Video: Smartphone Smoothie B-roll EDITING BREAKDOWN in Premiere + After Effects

Recently I've been getting lots of comments asking how I edited my smartphone smoothie b-roll, which I made back in May when I started out YouTube. Now I'm diving back into the edit to show you my process for each shot. First, let's watch the b-roll with the editing timeline.
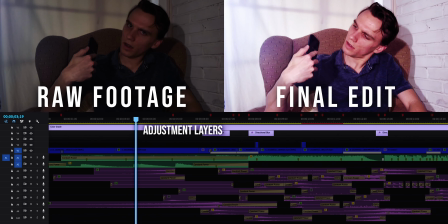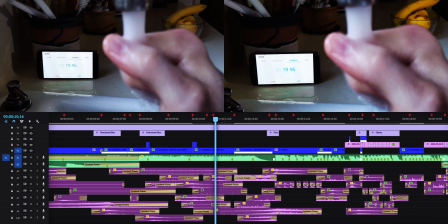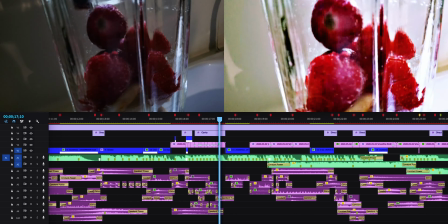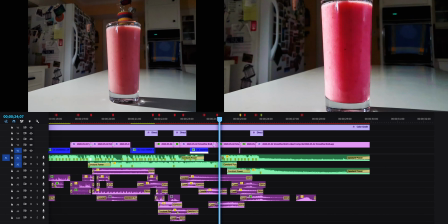As usual, my edit started with the music. I put markers at every beat to time the action to the music.
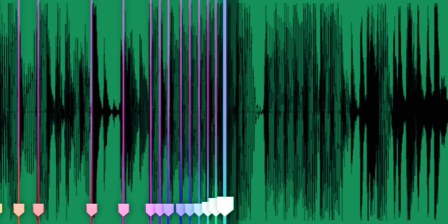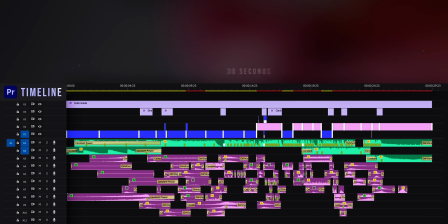(0:58)
The structure of the edit was really simple. It follows the process of making the smoothie.
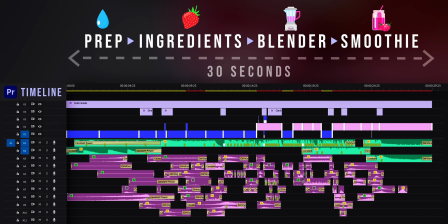(1:03)
With the broader story figured out, I spent much more time thinking about the flow between individual shots. The sequence starts and ends with me in the chair, and in editing right away I noticed how bad the colors looked.
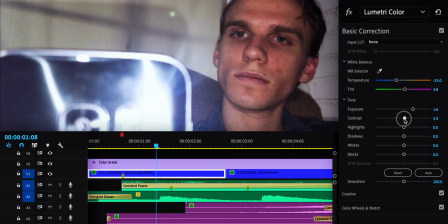(1:16)
So one of the first things I did was color grade. I adjusted things like the white balance, contrast, saturation, and the color tones to make it look much better.
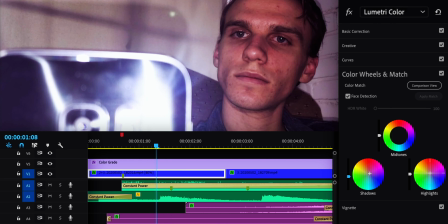(1:24)
I made the shadows more blue and the highlights more red. I then copied those adjustments to every other shot of me in that chair.
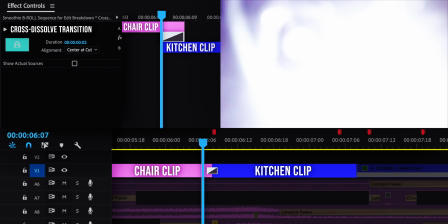(1:32)
For the end of this shot, I had the phone fill the frame. By using a very short cross-dissolve transition, I faded smoothly into the next shot.
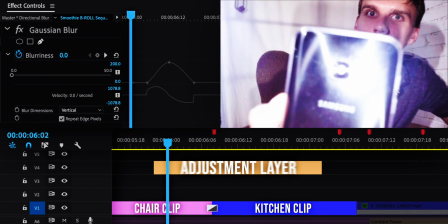(1:41)
I then put directional blur onto an adjustment layer, which applies its effects to every clip below it.
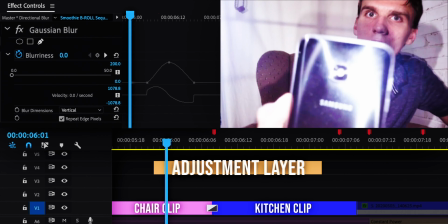(1:48)
This is something I'm going to do a lot in this edit, is add adjustment layers with blur that goes up and down with the peak at the moment of transition.
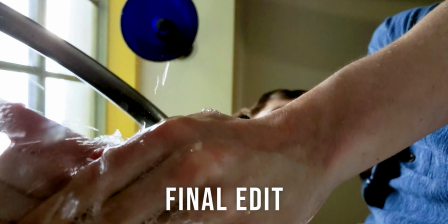(1:58)
In the next few clips, I'm washing my hands and I wanted to add subtle transitions using the splashing water.
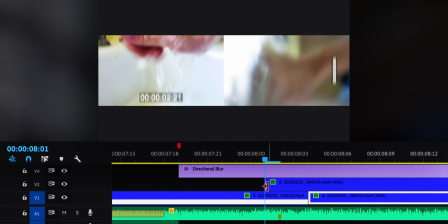(2:04)
So what I did was duplicate the next clip of the water splashing everywhere, move it over the previous clip, and create a mask on it.
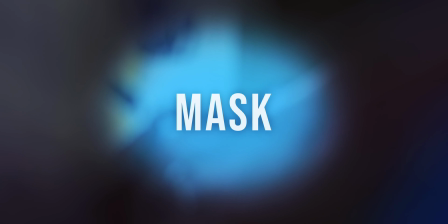(2:14)
Normally when I use masking to crop a clip to one area, I feather it, which smooths out the edges, and that's what I did here.
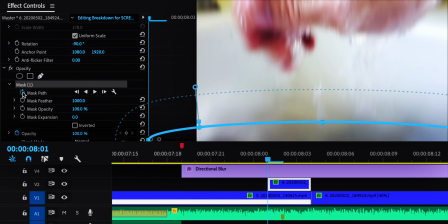(2:23)
I animated that mask to move up from the bottom of the screen to cover the lens and smoothly transition to the next shot. For the next washing hands shot, I did a similar transition with the water fading out.
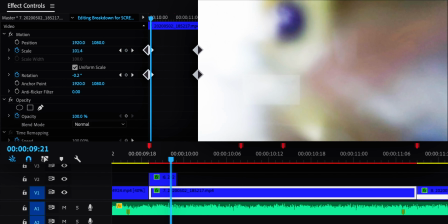(2:39)
I also added keyframes for the scale and rotation of this clip to create camera movement in the edit.
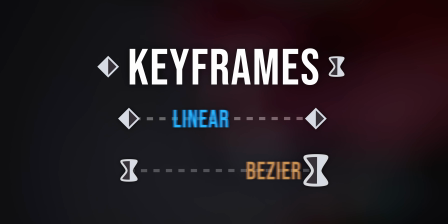(2:46)
Keyframes are like set points that allow you to animate properties over time.
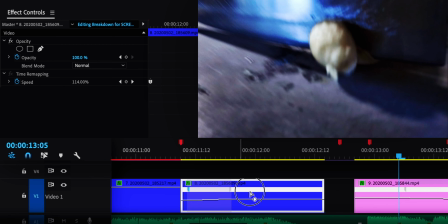(2:52)
For the banana chop, which happens at the big beat drop, I speed ramped both clips so that the point of fastest motion was at the transition.
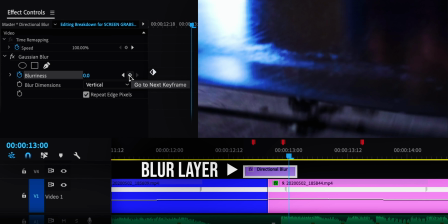(3:02)
Then I added a blur layer and used keyframes just like I did before.
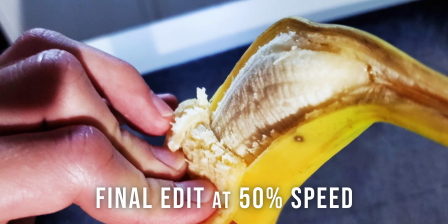(3:06)
This blur, the fast motion, and the fact that both shots are panning down helps hide the cut.
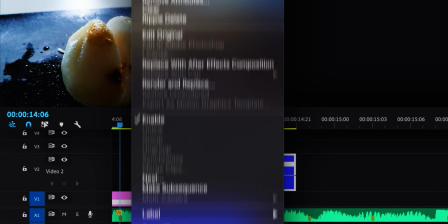(3:15)
For the pear shot, I made it into a boomerang like on Insta or TikTok. The way you edit this is speed ramping, which in Premiere is called time remapping.
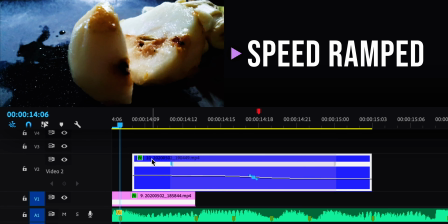(3:28)
I speed ramped so the slowest motion was at the cut, which is the point of a boomerang because you want it to slow down and then go in reverse.
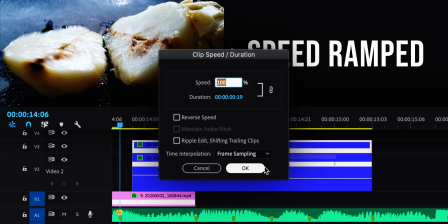(3:36)
I then duplicated the clip with all of these speed ramp changes and set it to reverse speed.
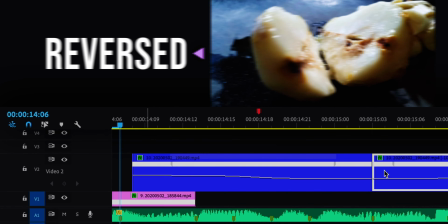(3:42)
Putting the reversed one after the forward one creates the final edit.
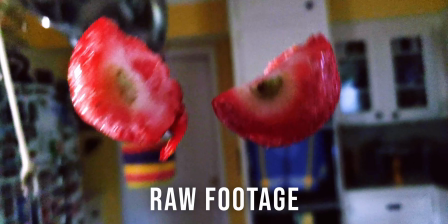(3:48)
For the shot with the strawberry up in the air, all I did was add motion blur in After Effects. You can check out my video on how to edit motion blur in the top corner.
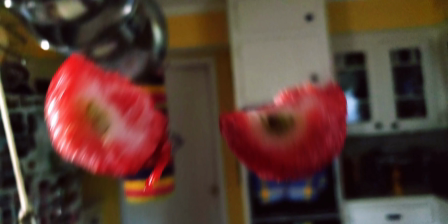(3:57)
At the end of the shot of me throwing the berry, I had a pan down transition to the blender clip.